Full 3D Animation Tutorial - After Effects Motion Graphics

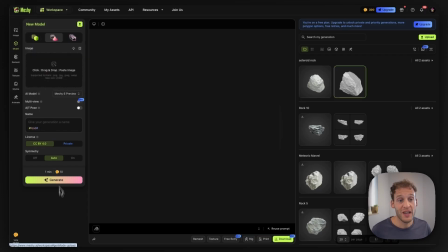[8:12]
I'm actually using the image to 3D feature, and I'm going to start by adding an image of a rock. This is a quick PNG image of a rock. You can use any image in here. Once you have that loaded up in there, you can simply select the model that you would like to use.
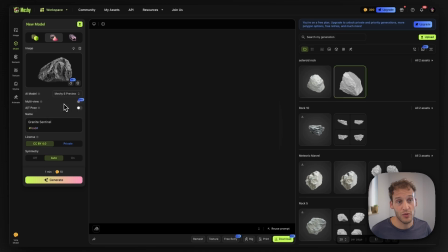[8:27]
So in this case, I'm going to use Meshy 6 preview, and I'm going to click on generate. And as you can see, it has started generating my model right over here. It will take around 1 minute to generate your model.
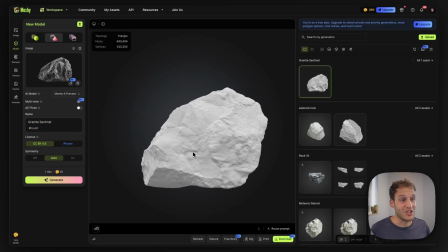[8:39]
So there we go. The model has been generated and we can view it right over here.
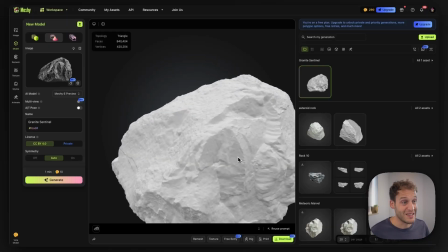[8:44]
It is quite astonishing that it has managed to create this level of detail just by a single image in here.
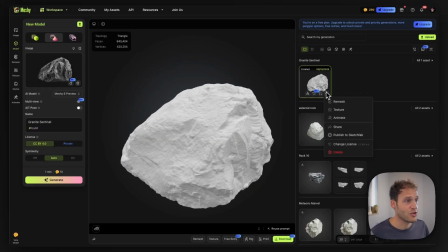[8:49]
To texture this, I can click on it, click over here and click on texture. Then if you go to this panel right over here, it can use the same image input to texture it in here.
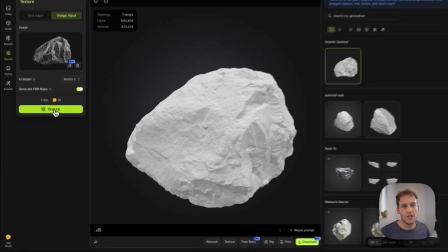[8:59]
We can click on texture. And there we go. It's done.
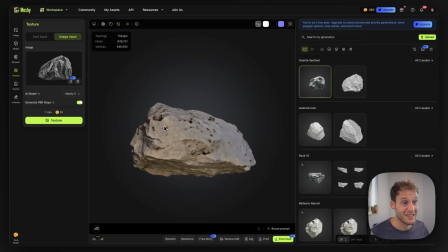[9:02]
We can click on that and have a look at it, and as you can see, it has textured it for us, and we can even play with the environment settings in here,
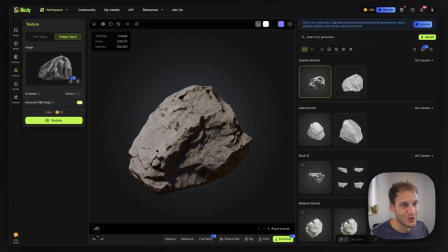[9:10]
so we can do something like auto rotate to see how this would look in different environments. And the great thing is that you can start using this for free. You can find all the links in the description below.
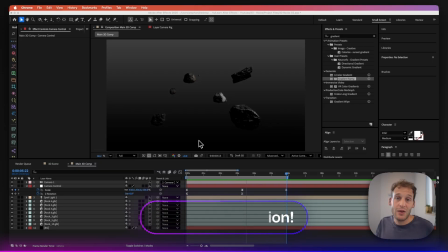[9:23]
We are back in After Effects. Now let's start animating these rocks. Now we can animate these rocks individually, but a faster way to do that would actually to animate them all together.
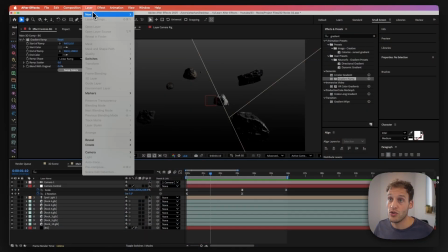[9:32]
So we are going to go to create a new null object layer, new and null object, to rename this to rocks control.
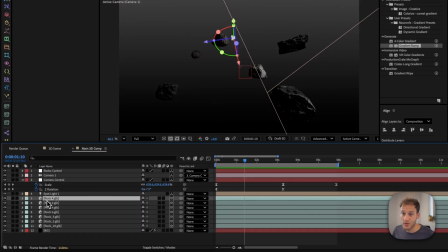[9:38]
We're going to turn that to 3D, and now we can pick all of these rocks and just parent them with that rocks control.
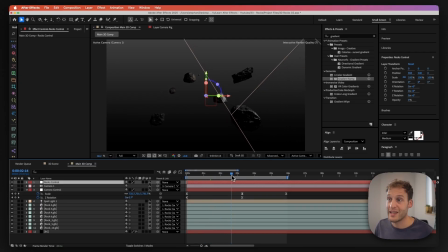[9:45]
So what I would like to do is actually when I'm zooming out of these rocks, I would like them to like come closer to the camera as if they are like exploding out.
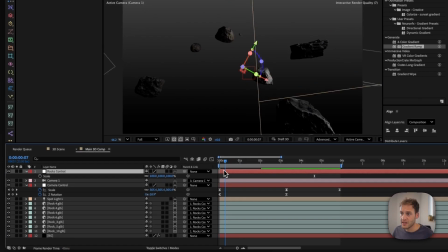[9:53]
Now with this rocks control selected, press S for scale. I'm going to go to the start right over here and I'm going to give that a value of around 80%, toggle the stopwatch, and now go to the end and I'm going to give it a value somewhere around 200%.
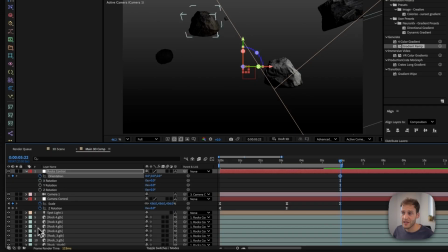[10:06]
We can even go on the R for rotation, keyframe the orientation, go to the start, keyframe that, and then go to the end, and we can rotate these slightly like that, just to introduce a bit of randomness like that.
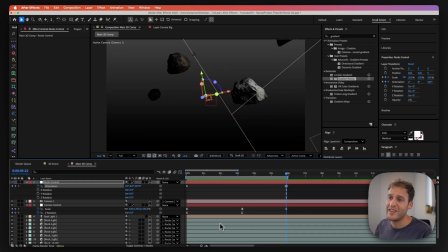[10:20]
And that looks quite good, but I would like to add more randomness over these, so I'm also going to animate them individually.
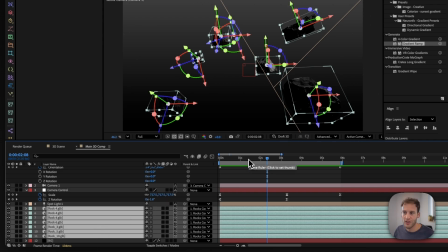[10:27]
So I'm going to pick all of these rocks, we're going to animate the rotation, so hit R on your keyboard and choose a keyframe right over there,
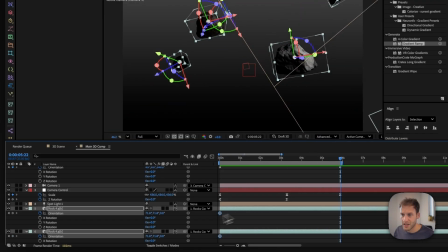[10:35]
go to the very end in here and give it a different rotation,
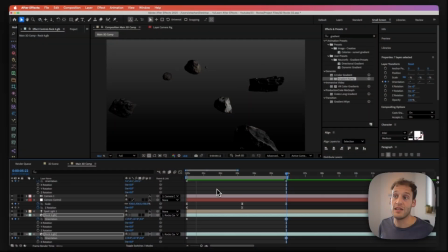[10:40]
just like that. And now as you can see, this gives it this subtle rotation animation that really makes this more convincing.
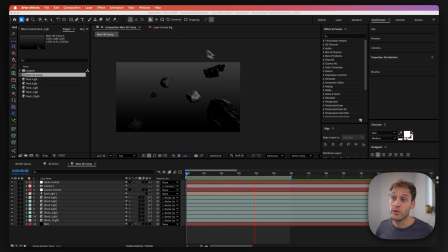[10:47]
So this looks quite good, but to make it look even more convincing, I'm actually going to add some more random animation. And to do that, I'm actually going to pick one of these rocks right over here. So that would be this one.
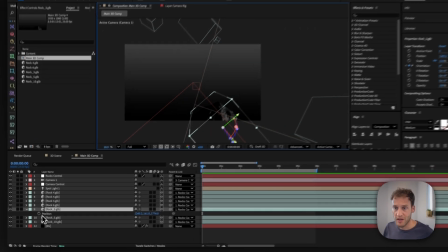[10:59]
I'm going to hit P right over here and I'm going to put a position animation in here.
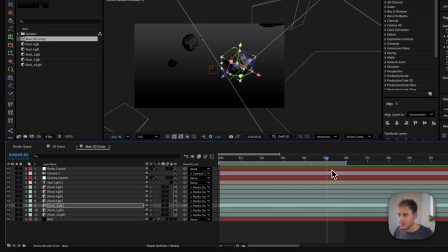[11:04]
Position keyframe, go to the very end in here. So let's see where the last keyframe is. It's right over there. And I'm simply going to pull this out like that. So this way, some of the rocks would have like different animation happening right over them.
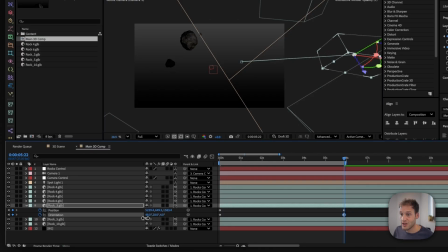[11:17]
And I'm also going to give that a different like orientation in there so that it's even more convincing. Now I am quite happy with how this asteroid field looks. And the next thing would be to actually add the 3D glass.
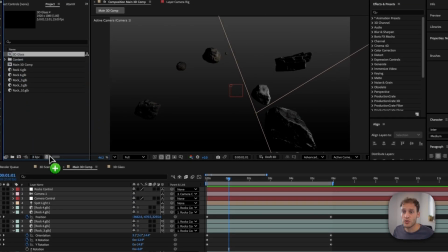[11:31]
So in this case, I have already made this 3D glass and I'm just going to drag and drop this whole composition inside of this composition.
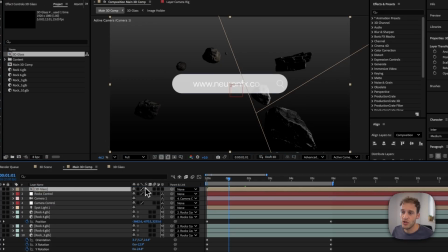[11:37]
I'm going to click on the continuous rasterize button right there,
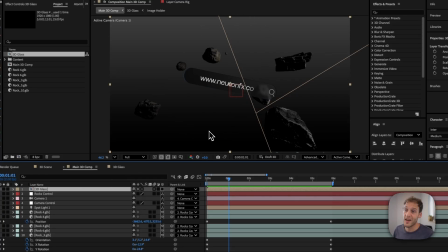[11:41]
and that would allow this composition to use all the lights and camera properties of this composition that we are using in here. I'm actually not going to show how you can create these 3D glass interfaces in this video.
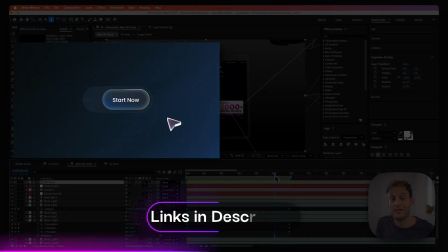[11:53]
That's because I have made numerous videos in the past showing how to do this. So if you are interested in that,
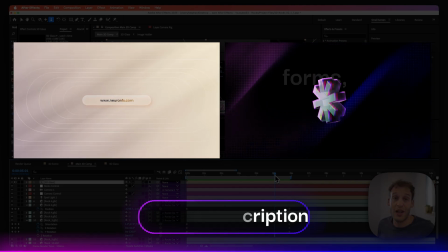[11:59]
simply watch this video that actually shows how to create 3D glass panels as well as 3D interactions and UI interactions inside of After Effects.
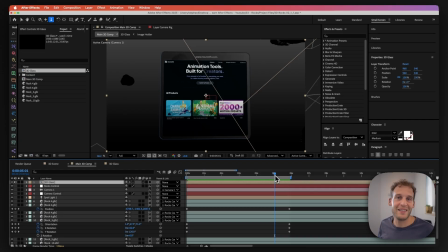[12:07]
However, I'm actually going to focus on making this whole thing look even more cinematic. So let's focus on that.